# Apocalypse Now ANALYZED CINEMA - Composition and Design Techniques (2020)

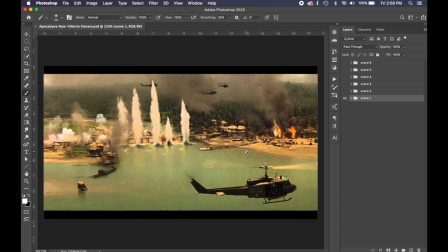Hey everyone, welcome back. It's Tavis Leaf Glover and guess what? We've got another Canada Design Quick Tips.
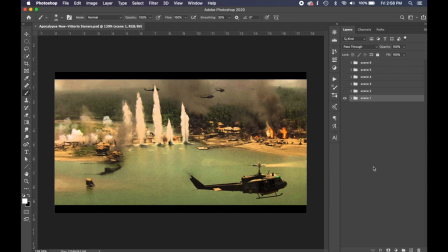This is so you keep your compositional skills sharp and you help me change the future of art by sharing this with other artists. The more artists that know about these techniques, the more we can change the future of art. We won't be stuck with generic rules or anything like that guiding our compositions. We'll be in power of our composition and we'll be able to create just like the masters.
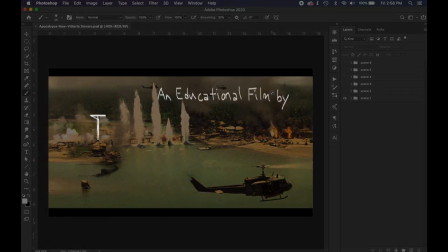This one was recommended in the comments below so if you do have a master artist that you'd like to see analyzed leave a comment and i'll see what i can
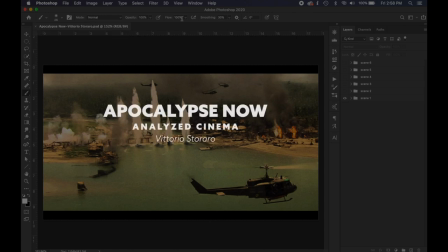do to get to them but this is a scene from apocalypse now and the cinematographer is vittorio storaro i'm gonna try and use my accent there excellent movie excellent recommendation and i love this movie and the visuals are quite stunning so let's get into it this first scene
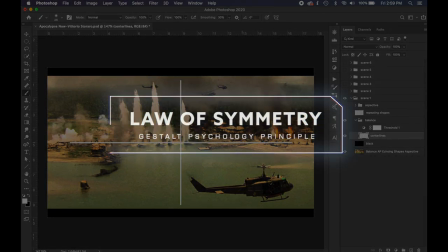we're gonna see how he uses the vertical center line and we've got the horizontal center line also but we're creating nice balance from left to right and from
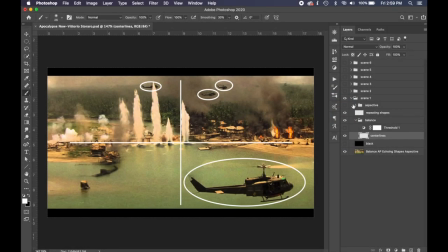top to bottom we've got repeating shapes okay the helicopter also the helicopters are sideways so if this was a silhouette we could tell they're
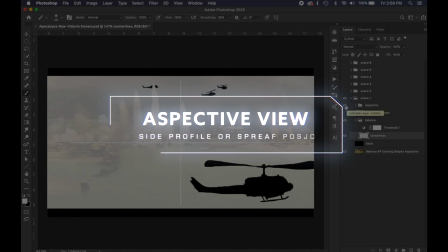helicopters it's called aspect of view so like the ancient egyptians would draw the side profile of the head or the limb spread you can also do this with the
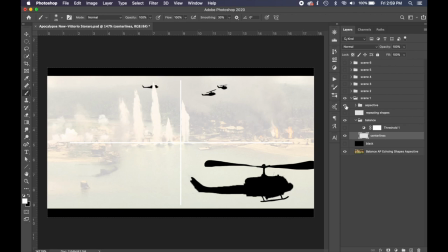twist of the body you're seeing multiple sides of the subject but this is called aspect of view because we can easily identify what's going on here even
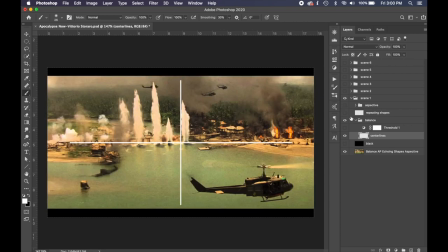if it's a silhouette of the subject okay so if you got nice balance we've got aspect of view we got repeating shapes and i'm going to
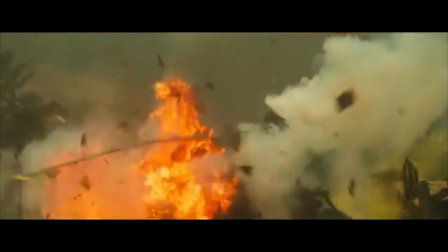show a clip of that scene okay
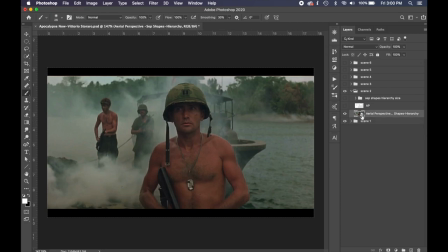so the second scene you see anything that stands out to you we've got nice aerial perspective okay the smoke cinematographers if you watch any action movie you're definitely going to see some type of aerial perspective being created so gregory krutzen uses this a lot in his photos but also in any type of
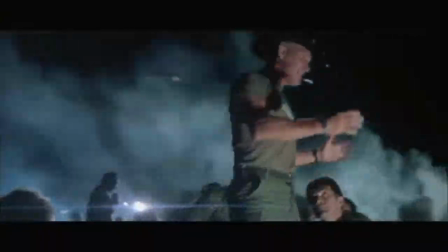movie that's got action or mystery you're gonna see this added fog here this creates nice mystery and depth and that's what we've got going on
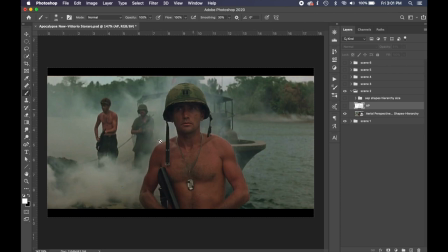right here definitely separating him from the background so if he was overlapped with this boat in the background he wouldn't be standing off the background as much but
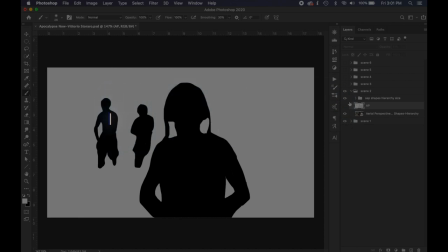he's got nice figure-ground relationship here okay also we have separated shapes cinema loves using separated shapes as well TV shows movies
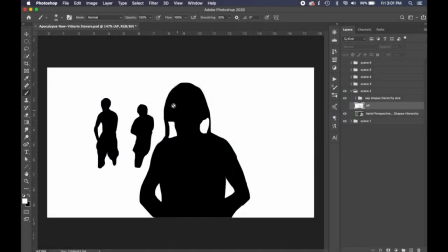anything like that because you don't want your subject kind of behind the other subject right so we can use this technique in photography as well and I love using it in street photos how to use those separated shapes and the masters of street photography like Alex Webb,
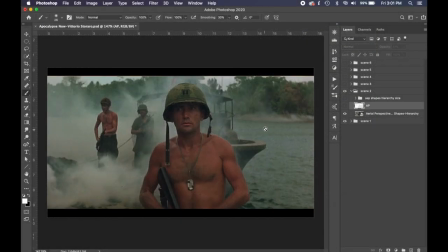Henri Cartier-Bresson they all use those separated shapes okay helps clarify the image simplify it and shows a
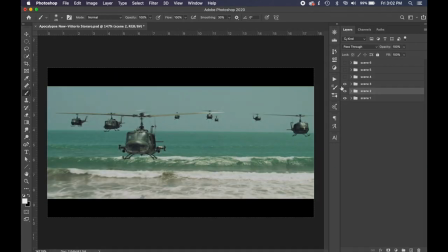hierarchy of size okay so the third scene we've got more repeating shapes and a nice figure-on relationship
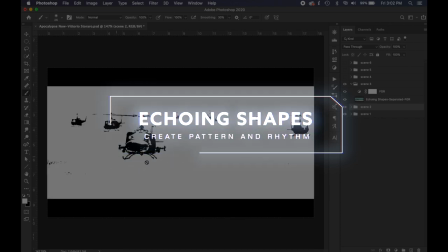so if this was a silhouette we'd see all these helicopters pretty easy standing out against that simple background.
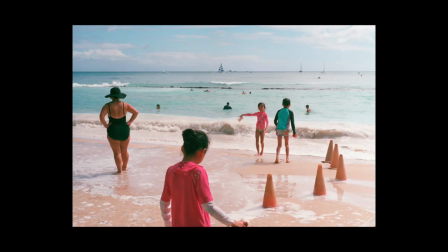I've done a lot of beach photos and that's why I love shooting with the ocean as the background because you've got nice figure-ground relationship.
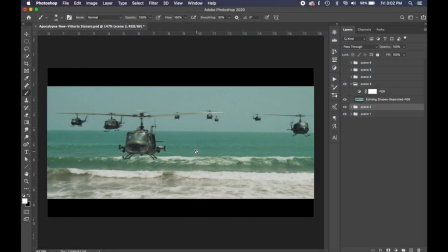You can capture aspect of view, you can capture separated shapes. It all complements the composition.
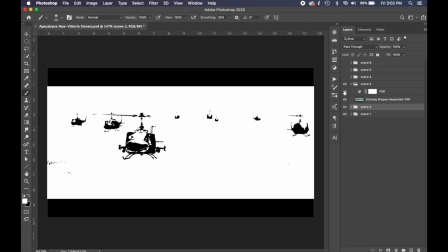Okay so that's scene three.
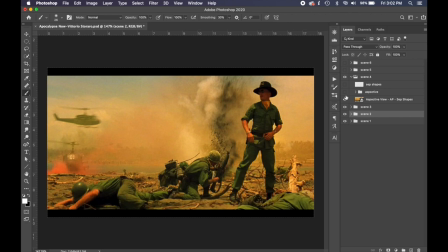This is another one. Awesome scene. We've got an aspect of view of the guy standing and also the helicopter.
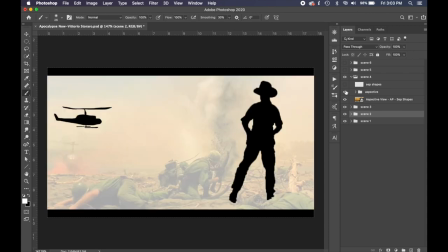So if these are silhouettes we could easily identify him against the background. We've got a nice figure-ground relationship.
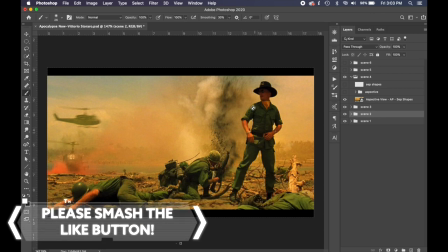If you run an imaginary line around him, he easily stands off the background. We've also got separated shapes.
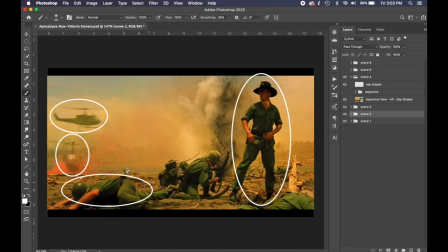Okay, everybody's kind of separated here. This guy is leaning down, and then the helicopter is above there. This helicopter is above that one. And this guy is almost separated, but then there's this guy in the background that's kind of overlapping, which is fine.
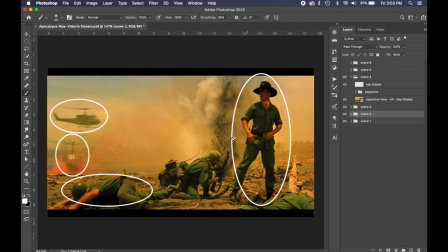And probably within the motion of the scene they might be separated too but we've got a nice aerial perspective in the background with the explosions just all around pretty awesome
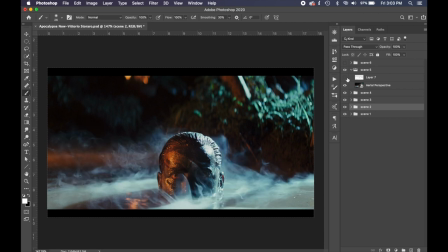this scene we're gonna have more aerial perspective so his head is pretty dark if he wasn't well lit with this light coming across here and then this orange light right here then he'd be blending into this background a little bit too much it wouldn't be as mysterious and cinematic if it didn't have
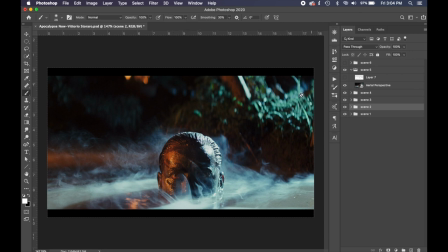that smoke in there. The way that light's coming across and it's illuminating that smoke right there. It's pretty cool. So that's Ariel's perspective in that one. Also, one thing you might notice, I'm going to critique every movie that has lightning.
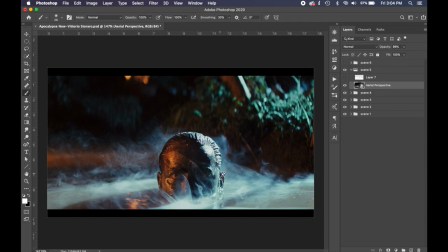You can see if you have the audio down and you're just watching the scene, the lightning actually just looks like a strobe light. I don't know how they can recreate that to make it look more realistic but with the added special effects of lightning and thunder it makes it look more realistic but
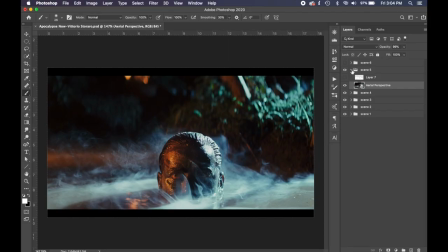if you have the audio down it kind of looks like just a strobe light anyway something to critique of all movies here's
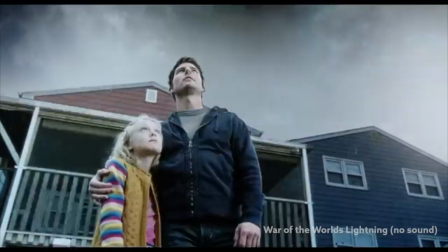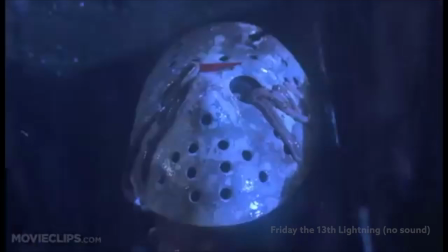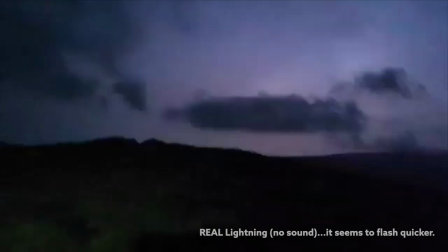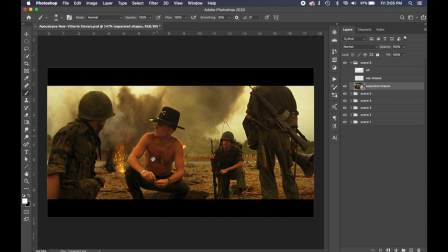another one this has got more separated shapes awesome separated shapes we got aspect of view everybody's separated here we got the limb spread here you can tell he's standing limb spread there limb spread here aspect of view turning sideways we got aerial perspective in the background,
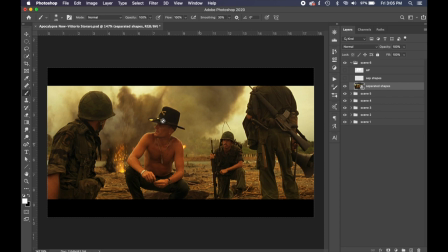creating a nice figure-ground relationship, lots of action, lots of techniques. Such a great movie. Okay, there's the aerial perspective. But that's it for Vittorio Storaro. And if you have another movie, master artist, sculptor, anything, comment below and I'm going to see what I can do to help you guys out and analyze them, okay?
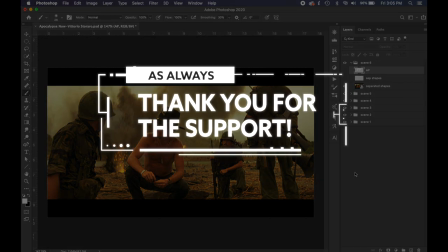Because these techniques are definitely going to help you if you apply it to your work, slowly but surely.
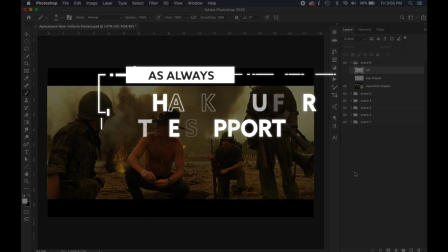Thanks for your support and I'll see you in the next one.